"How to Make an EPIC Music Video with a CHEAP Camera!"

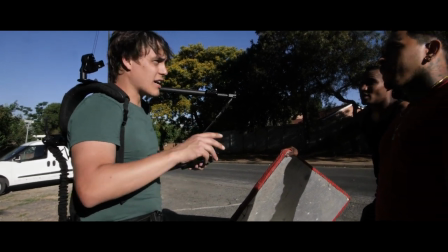(8:32) it for a bit or two long there so I can actually pull the focus on.
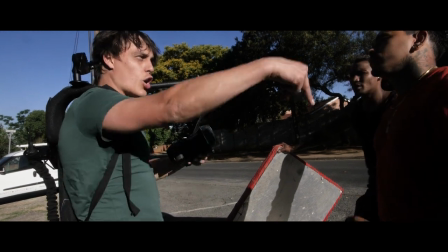(8:35) Because you're putting it up there and you're dropping it way too quickly, so just hold it there, hold it there, hold it there, let me get it in focus there and come back to you.
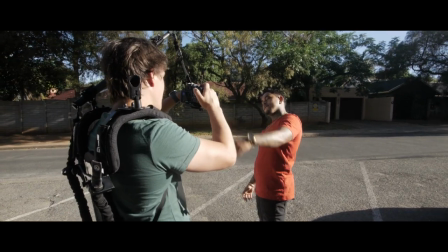(8:43) Hold the zap sign bro, I told you earlier.
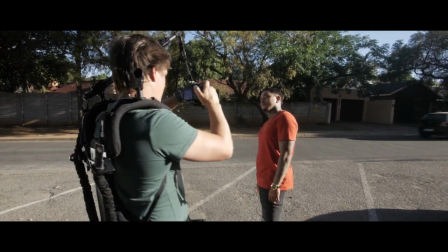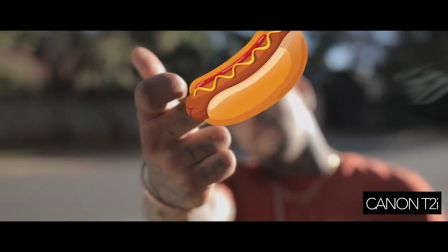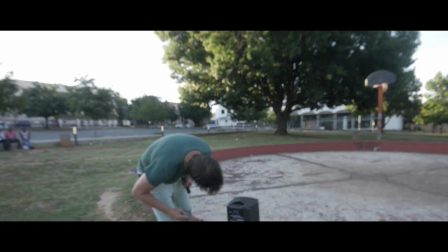(9:00)
So for the last shot of daylight, we actually did it as the sun was dipping over the horizon,
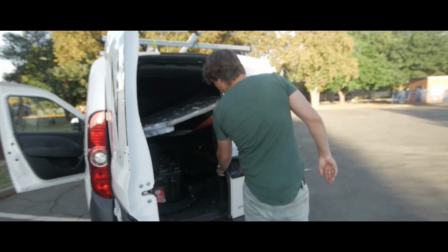(9:05)
so the only light that we were using was ambient light and for the close-ups I just reflected a bit of light into the face, especially for the slow-motion shots, because you know on the Canon T2i the slow motion shots on half the resolution of HD which is not ideal and it needs a hell of a lot of light before it becomes green. Now for this shot I wanted to introduce a different type of camera movement. Everything up until that point was handheld and after a while it can get boring so what I did was I brought in the
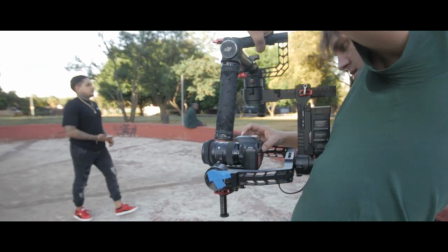(9:36)
old school gangster original Ronin and balanced my tiny Canon T2i on it,
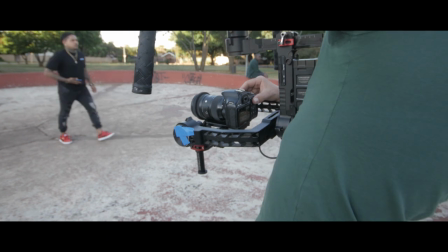(9:42)
which looks also stupid, but it did the trick.
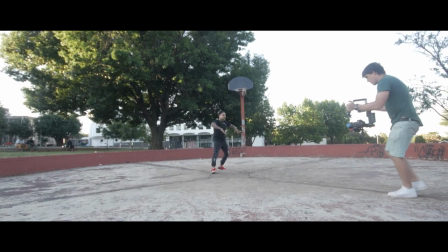The trick to keeping your focus consistent with your artist when you are tracking inwards and outwards with your fancy gimbal,
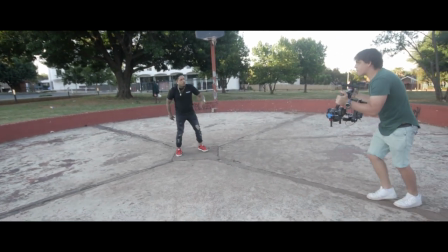(9:58)
is to measure out the distance between the artist and yourself. So measure out the complete distance that you're going to travel while filming the shot and then go into the middle of that distance and get your artist in focus. What will then happen when you are tracking inwards and outwards is that it will seem as if the shot is in focus the entire time but because the movement of the camera is so swift the viewer won't notice.
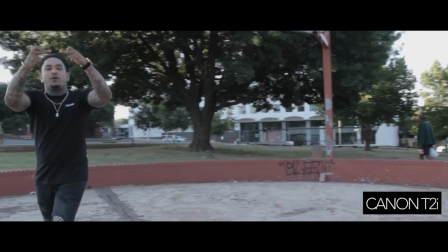For my last scene setup I decided to go to a green screen studio to test out the amazing color depth of the Canon T2i.
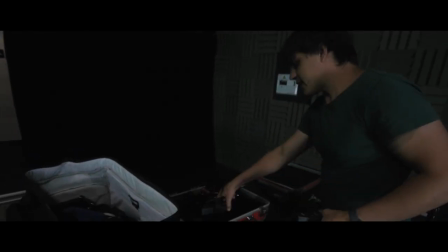(10:40)
For the lighting of the setup on the green screen I used two aperture LED panels with
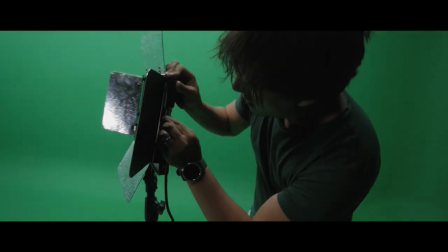(10:45)
no diffusion on them to cast very harsh light on either side of Ash's face.
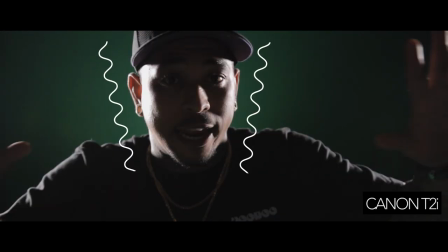(10:50)
In this way it brought him out from the background by creating a really nice art line around his frame.
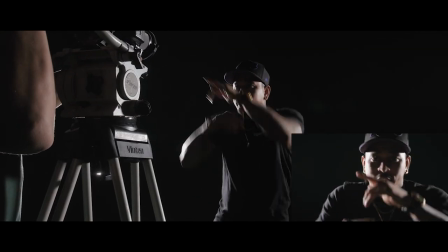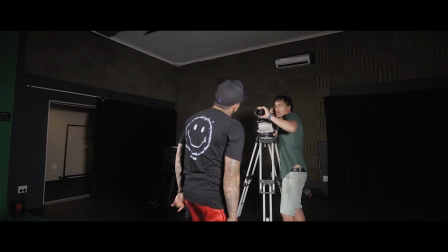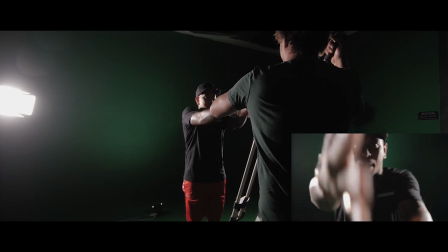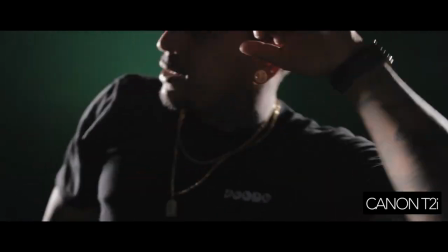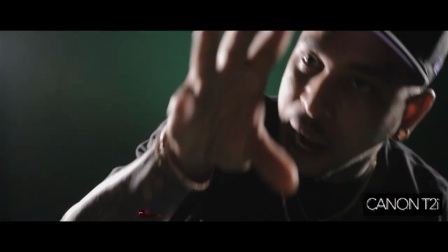(11:19)
from the dirt hard lights now I'll be on the noose yeah will it pay my noose so after filming for three to four hours three separate locations after looking really stupid filming on the canon t2i which is a tiny camera this is what i managed to put together check it out
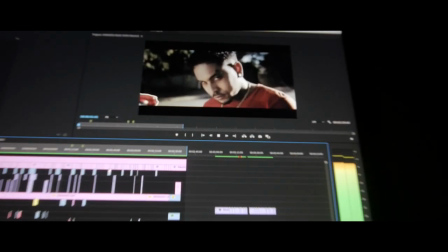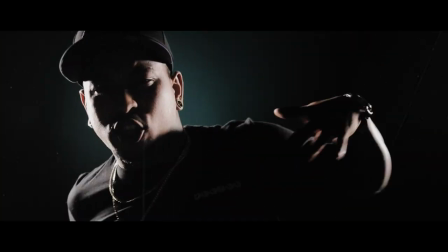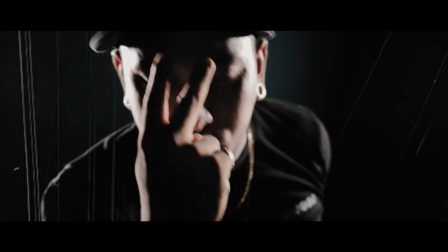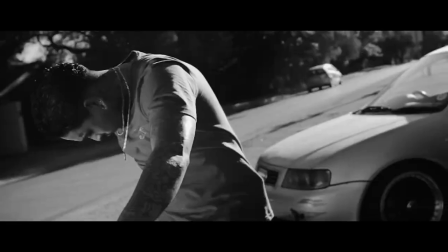Right, this was a lot of fun to put together, I hope you enjoyed it, and it inspires you somewhat. And you know what, this is a challenge at the end of the day, that I gratefully accepted from one of you guys, and yeah, so thank you for giving me the challenge in the first place. It's inspired me to pass on this challenge. So I'm going to nominate three people that really inspire me when it comes to filming specifically music videos.